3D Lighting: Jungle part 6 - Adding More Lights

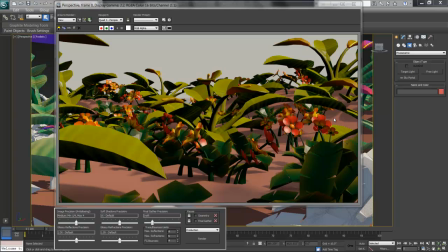3s
In this video, I'll look at adding some extra lights into the scene. Now you may look and say, wait a sec, I've got daylight going, actually a daylight system with a wraparound sun and sky. Why do I need extra lights? There's places in here that could use a little perk. And part of what we do in a rendering is not just simulate things exactly,
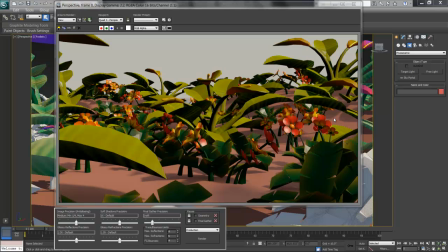23s
but add in a little extra light here and there to really make a scene shine where we want. This is what we call theatrical lighting, where we're making it look right to the shot versus a design visualization, for example, an exactly physically correct render, which even those may have a little plus added to them for a little extra romance.
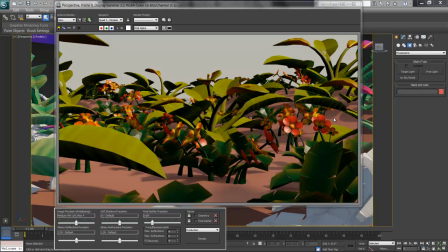43s
What I'll do here is start to add in some additional point lights under some of the leaves, so places like right here in the middle of the screen aren't quite so heavy looking.
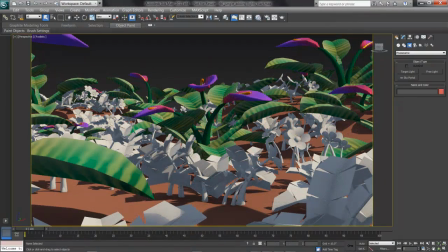55s
I'll go on my Create tab on the Command panel and over to Lights and down to Photometric,
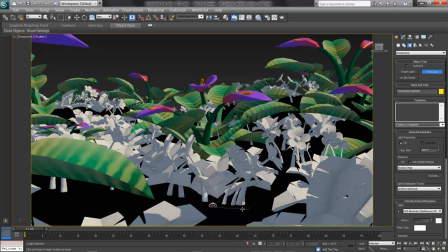60s
and I'll make a free light and click once right in the screen, right-clicking to stop creating and pressing W to move.
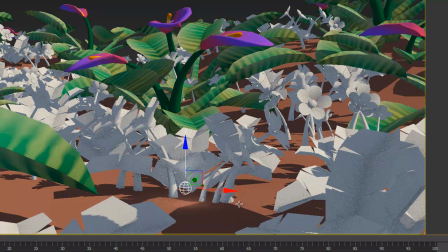68s
I'll pull this light up just under those leaves and maybe over to the side just a little bit.
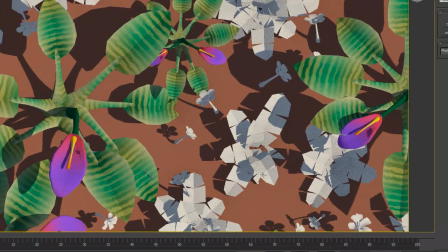74s
In a top view, we can see this light, and I'll go to a wireframe by pressing F3.
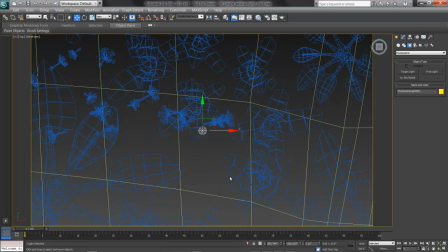80s
Pressing Z zooms extents, and there's this light underneath that plant. What I'll do here is start to put some lights under my major plants to perk up those leaves a little bit.
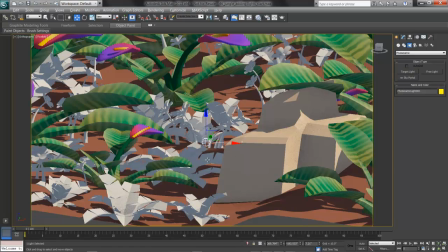92s
Although we are bouncing light off the ground, what we need here is a little extra power in the bounce light under leaves so they're not all dark.
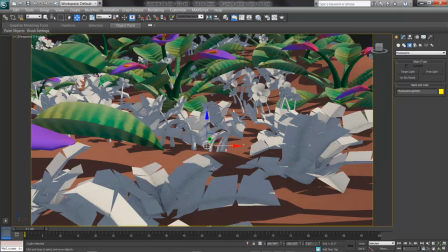101s
I'll go into my perspective by pressing P and zoom in under this cluster of low growies here.
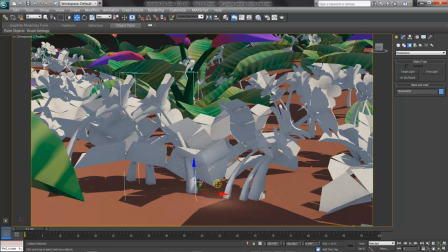108s
It looks like I also have a minor goof to fix where I have a flower passing through a leaf, and I'll pull that out. A lot of times what we'll do is sort of fix some things as we see them like this, pulling them back and forth and rotating as we need our painted objects.
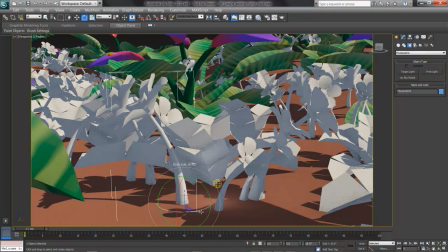125s
Now that the flowers aren't passing through the leaves, I can even make this flower face us a little more, and I'll try a quick render.
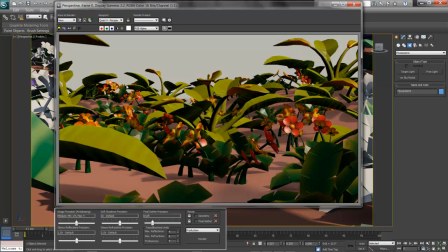132s
I'll pull up my rendered frame window and make sure I'm rendering a region here. I'll size my region down, and if I need, I can look right here in my main view to get the region in the right place.
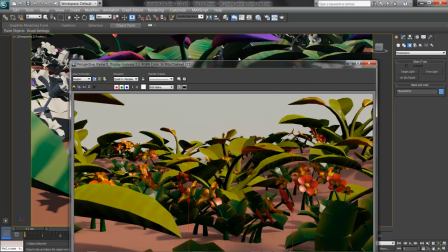147s
This looks pretty good, as I'm just testing this local area. I'll hit render, and I'll see how this goes.
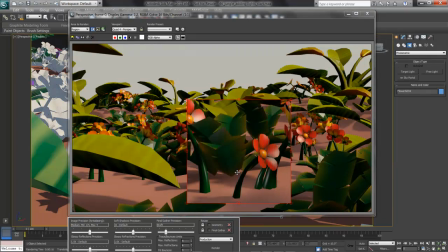155s
This is better. What I can see here is that this light adds a little extra softness underneath these banana leaves. I could use extra light, or to move this light so it catches some of the stem of this flower as well. But compared to some of the other leaves that are very dark underneath, the extra light under here really works nicely.
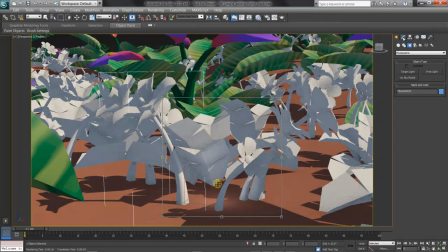173s
I'll add a few more in and see how this goes. The lights we're using here, and you can see when I select it, are photometric lights. I'll press Escape to get out of the region render and click on my light. What this is a light bulb actually.
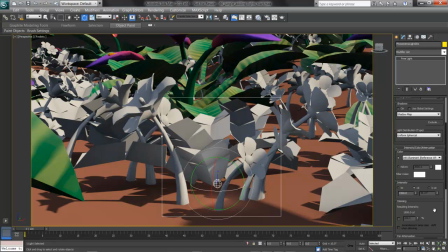188s
The default lighting in 3ds Max is photometric, and what that means is that these want to think as true light bulbs versus arbitrary light sources. Right now it says it's a spherical source and a D65 Illuminate, which is a reference white bulb.
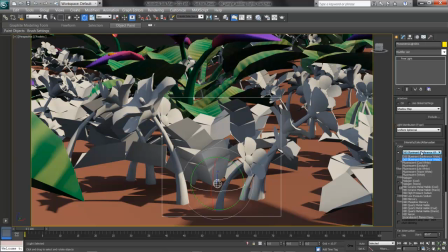203s
Depending on the color you'd like, you can choose a drop down here and put one in.
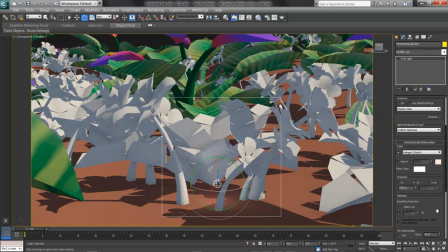208s
For example, I may want something like a warm halogen, which warms up that little area, contributing extra yellow in the bounce here.
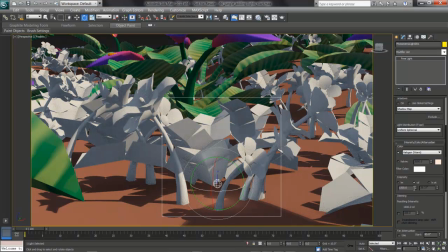216s
I can play with the power of it with the candle power here. The default is 1500.
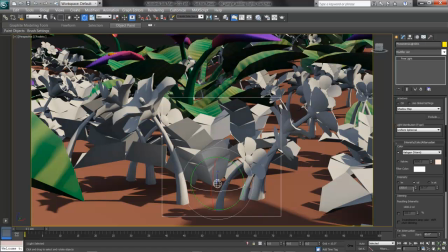221s
As these are simulating bounce light, I'm not overly worried about an exact candle power relative to a true bulb as much as I am the scene looking right. I've left shadows off, as these are bounce lights that I don't want to cast shadows.
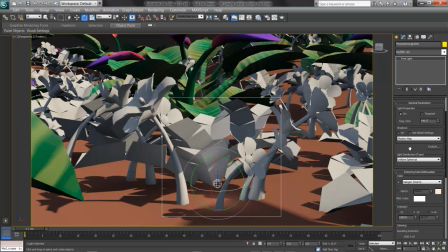236s
The last thing that's helping me, which is built into the photometrics, is that they decay automatically.
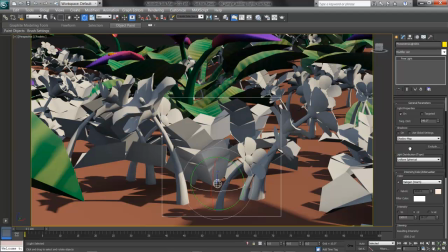242s
They understand they should behave like true light bulbs and fade off over distance, so this light is not going to brighten up everything in my scene, just this area, and it's muted down by the daylight as well.
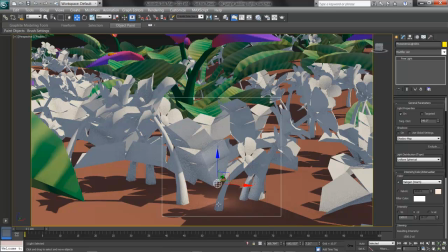254s
I'll press W for move and hold Shift and clone it over.
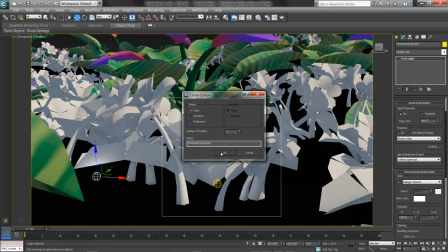258s
I'm going to pull this light under some other leaves over here, as well as an instance probably works for now, so if I change one they both change.
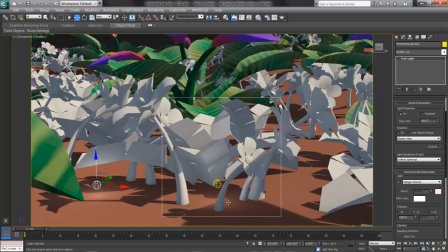266s
And I'll pull this down and see how this looks. I can also take my original and pull it forward.
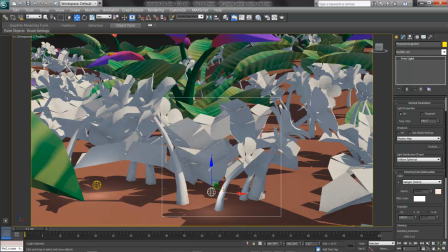273s
Here on the Y-axis might help a little bit so it brightens up that flower. I'll try another render.
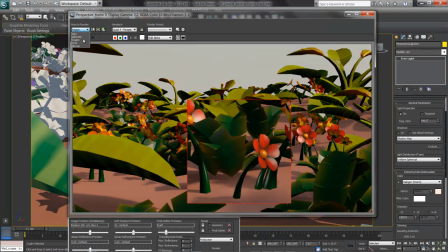279s
Again, going back to the rendered frame window and choosing my region, which will let me resize this just a little bit.
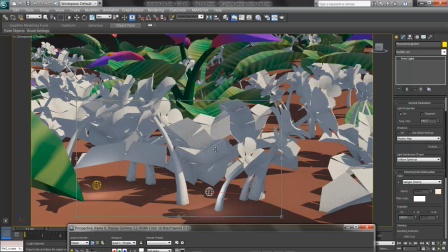287s
Again, I can also resize right here on the screen and give it a quick test.
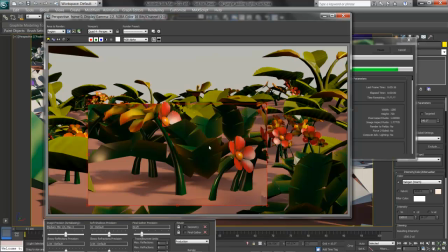293s
What we can see here is that this light is helping in one place, giving me some extra shine on my flowers, but over brightening this leaf, so I need to pull it away and maybe reduce its intensity.
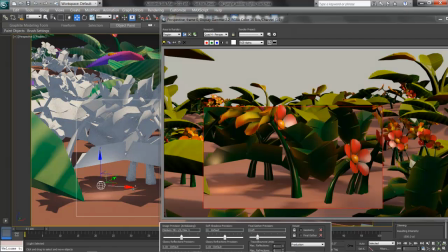307s
I'll hit escape to get out of the region, pick this light, and pull it over just a little bit, and also back on this y-axis.
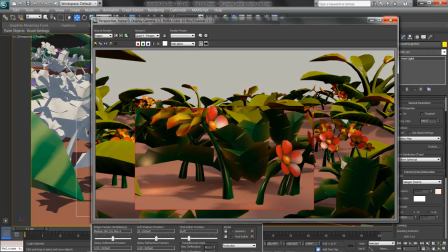315s
What I can do as well, if I'd like, is to switch how this light behaves. Right now it's a sphere.
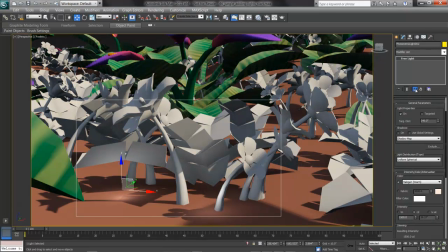321s
I'm going to make it unique by clicking on the Make Unique button so that if I change one light, they both don't change.
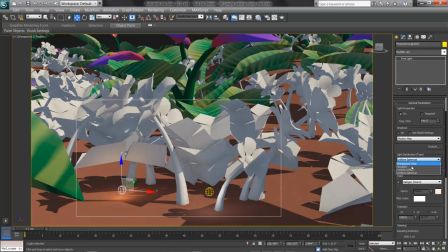327s
I'll change this light distribution type over here to Uniform Diffuse. And then I'll scroll up, and there's a shape and area. Instead of emitting from a point, I may want to emit from a rectangle, and aim this light up or down to brighten up those leaves.
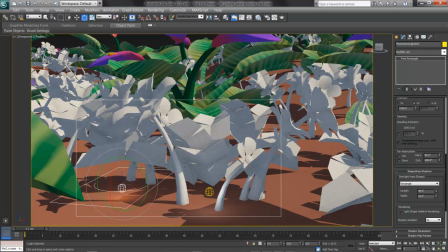344s
I'll press E to rotate, and flip this light around.
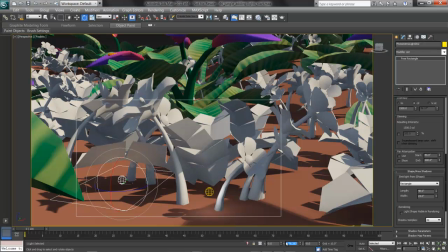351s
What I can do is down here on the bottom on the Absolute Transform Type In, put in -180, zeroing that out.
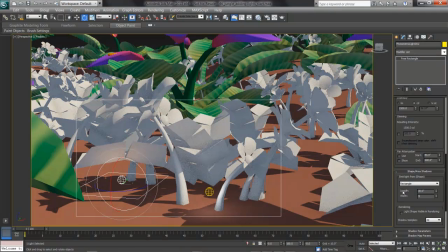359s
I can also adjust the size here, and I'll try 30 by 30. Now I'm going to try that region again and see how it looks.
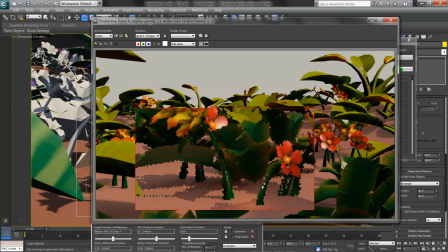368s
What I can already tell in the final gather is that this is looking better. I've got a nice warmth going on in the light, uplighting those leaves. And the spread area of that is really helping. Instead of a hot spot, I'm getting a nice softness going under there, and they're shadowing well.
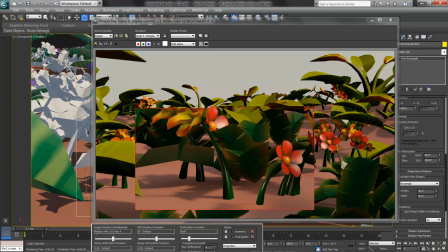385s
I don't mind the shine on some others, as this is a rather candy-colored and, well, candy-sheened or shiny forest, we'll say. And so a little bit of extra shine here is really helping the roundness pop out on my flowers. With this in mind, once I get the camera in, I can add some other lights,
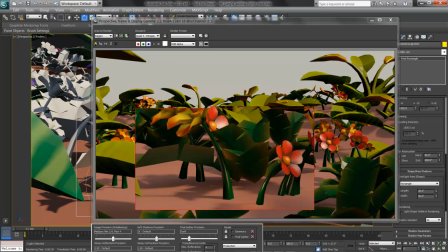403s
but I'll look for any major clusters or any other leaves and add more lights in, perking up those undersides as I need to make these shots look right.